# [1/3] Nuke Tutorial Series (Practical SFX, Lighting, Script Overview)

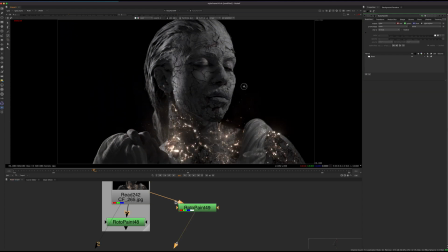it's a very cheap way to do lighting, a cost-effective way rather. And you can sort of, let me just set this up here. So you can sort of, basically the way this is lit is it's just two lights.
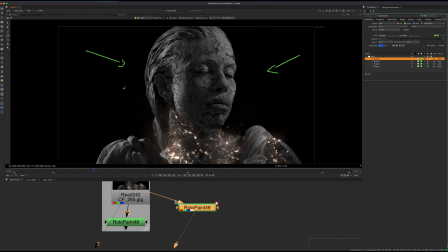So you have like a main key light coming from the right, we have another light coming from the left, and we have a bounce card.
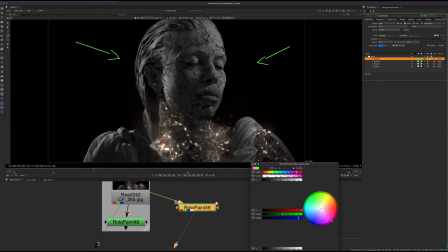Just use the white sheet basically to sort of fill in this area here. And that gives it so we don't get too much contrast in this area, which gives it a softer, less aggressive look.
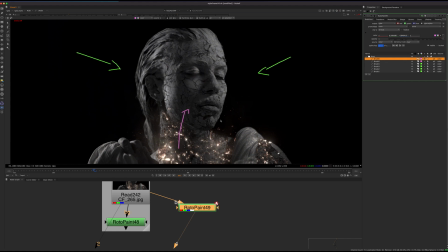And that's going to give us this type of lighting that we have here. And this is called Rembrandt lighting.
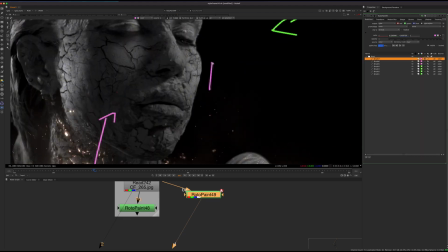So it's spelt like this. We have R-E-M, Rembrandt lighting. And my rotor paint is a little bit laggy here, so if you guys can forgive the handwriting.
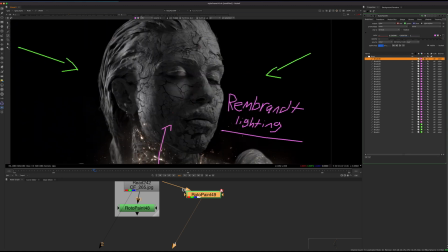Rembrandt lighting. So this is what we're doing here. And one of the key features of this type of portrait lighting
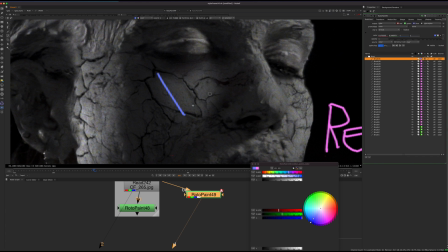is to try to create these inverted triangles on the opposite or the shadow side of the face.
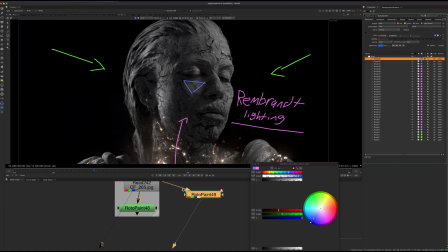So that's kind of what I went for here, is we have this lighting up most of the side of this cheek completely in light, and then we have this inverted triangle.
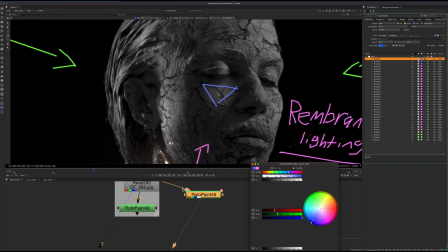And one thing to note when you're doing this type of lighting, if you guys ever film something like this yourself, is to try not making this too big. Otherwise, it kind of doesn't give this sort of look. And so we have this soft lighting here, and one thing to
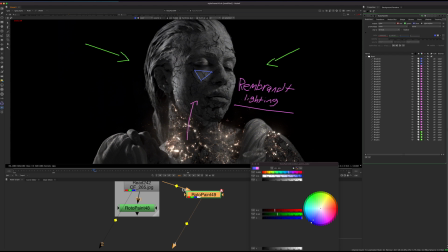look at, if I just pull this open, is if we have this.
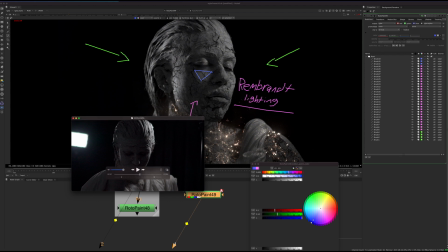So this is a different lighting test we did. Obviously, this is not what we wanted, so we didn't want this sort of creepy effect. And you see that by backlighting stuff, we get a totally different looking shot.
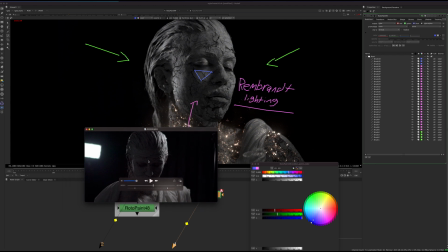So there's not much bounce light going on, and we have this kind of contrast rim light and a little bit brighter on this side.
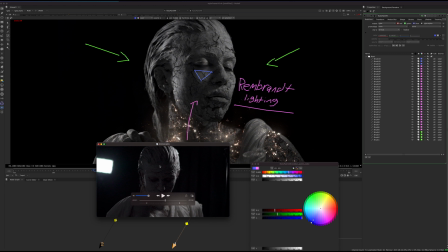And so this is why lighting is really important and why I'm talking about it, because lighting determines the mood of a shot.
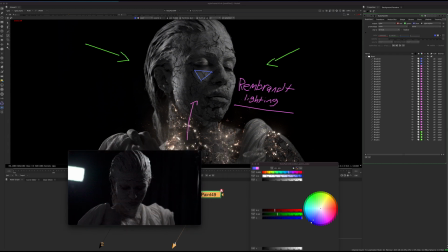And if you are compositing something, let's say you're filming it yourself or you're doing your own project, you need to be thinking about what the actual shot looks like. If the shot itself starts out badly, no matter what you do in the composite,
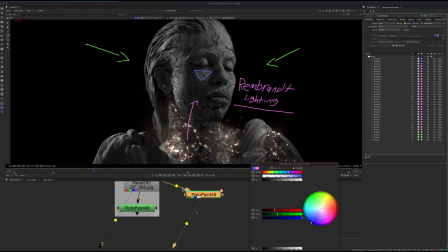you're not going to get a good end result. So that's pretty much it for the kind of practical effects and the
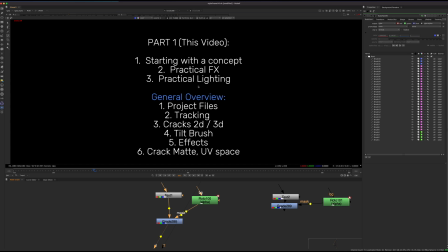practical lighting. So now I'm going to talk about the general overview of this script.
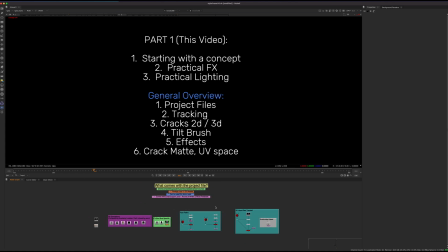So this is a pretty big script, and this is like the project file. Like I said, I'm not going to break down every single technique in this video. That will come in part 2. So the project files are now available when this video is posted, and you can go and get those if you want to do this project.
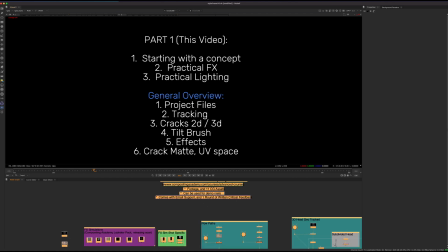What comes with the project file? It comes with footage, 11 CG assets.
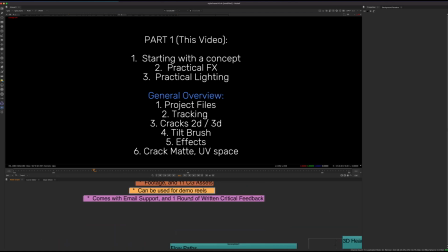It can be used for demo reels, and also like my paid classes, I'll also offer kind of email support if you get stuck on something, as well as 1 round of written critical feedback. So if you send me your video, I'll send you back a draw over of some notes or improvements you can make.
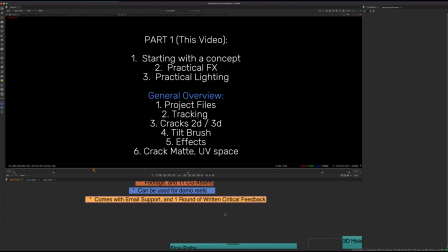But there's only 1 round of that, as if I get a lot of emails, I can only handle so many as one person, and obviously I have to have a limit there.
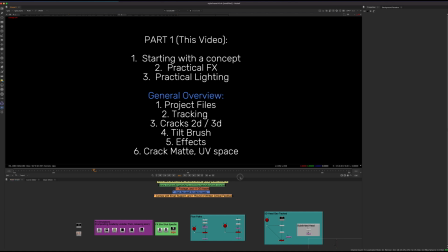So these are the things that you'll get. One thing that's not included is the script.
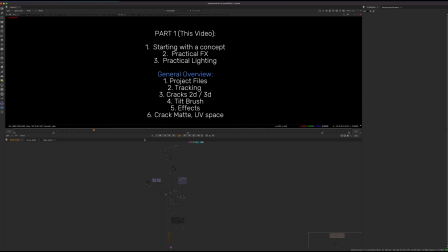So I'm not including the script because people will be using this for their demo reel.
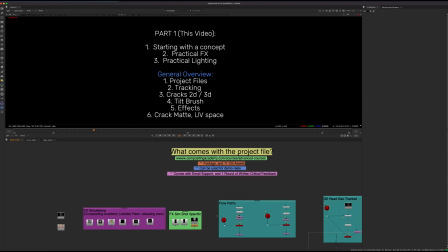You're kind of expected, if you're going to be taking this or downloading this project file, to already know a little bit what you're doing.
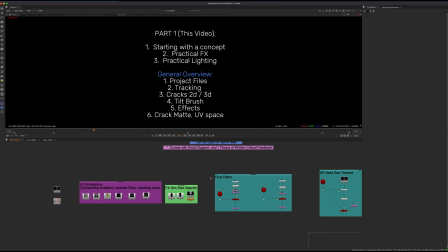And if you want more like classes on building up to this level, I already have a bunch of classes out that will get you to this level. So I'm not going to give the script because that would kind of devalue the demo reel shot,
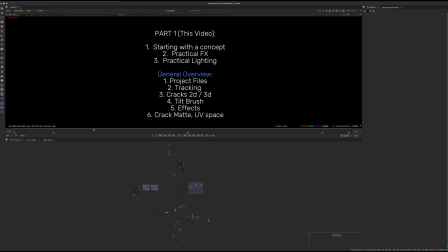because people would just copy portions and then it's not their work, so that would not be good.
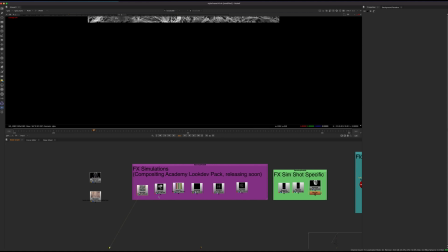So yeah, here's the stuff here. We have a couple effects simulations that you'll get.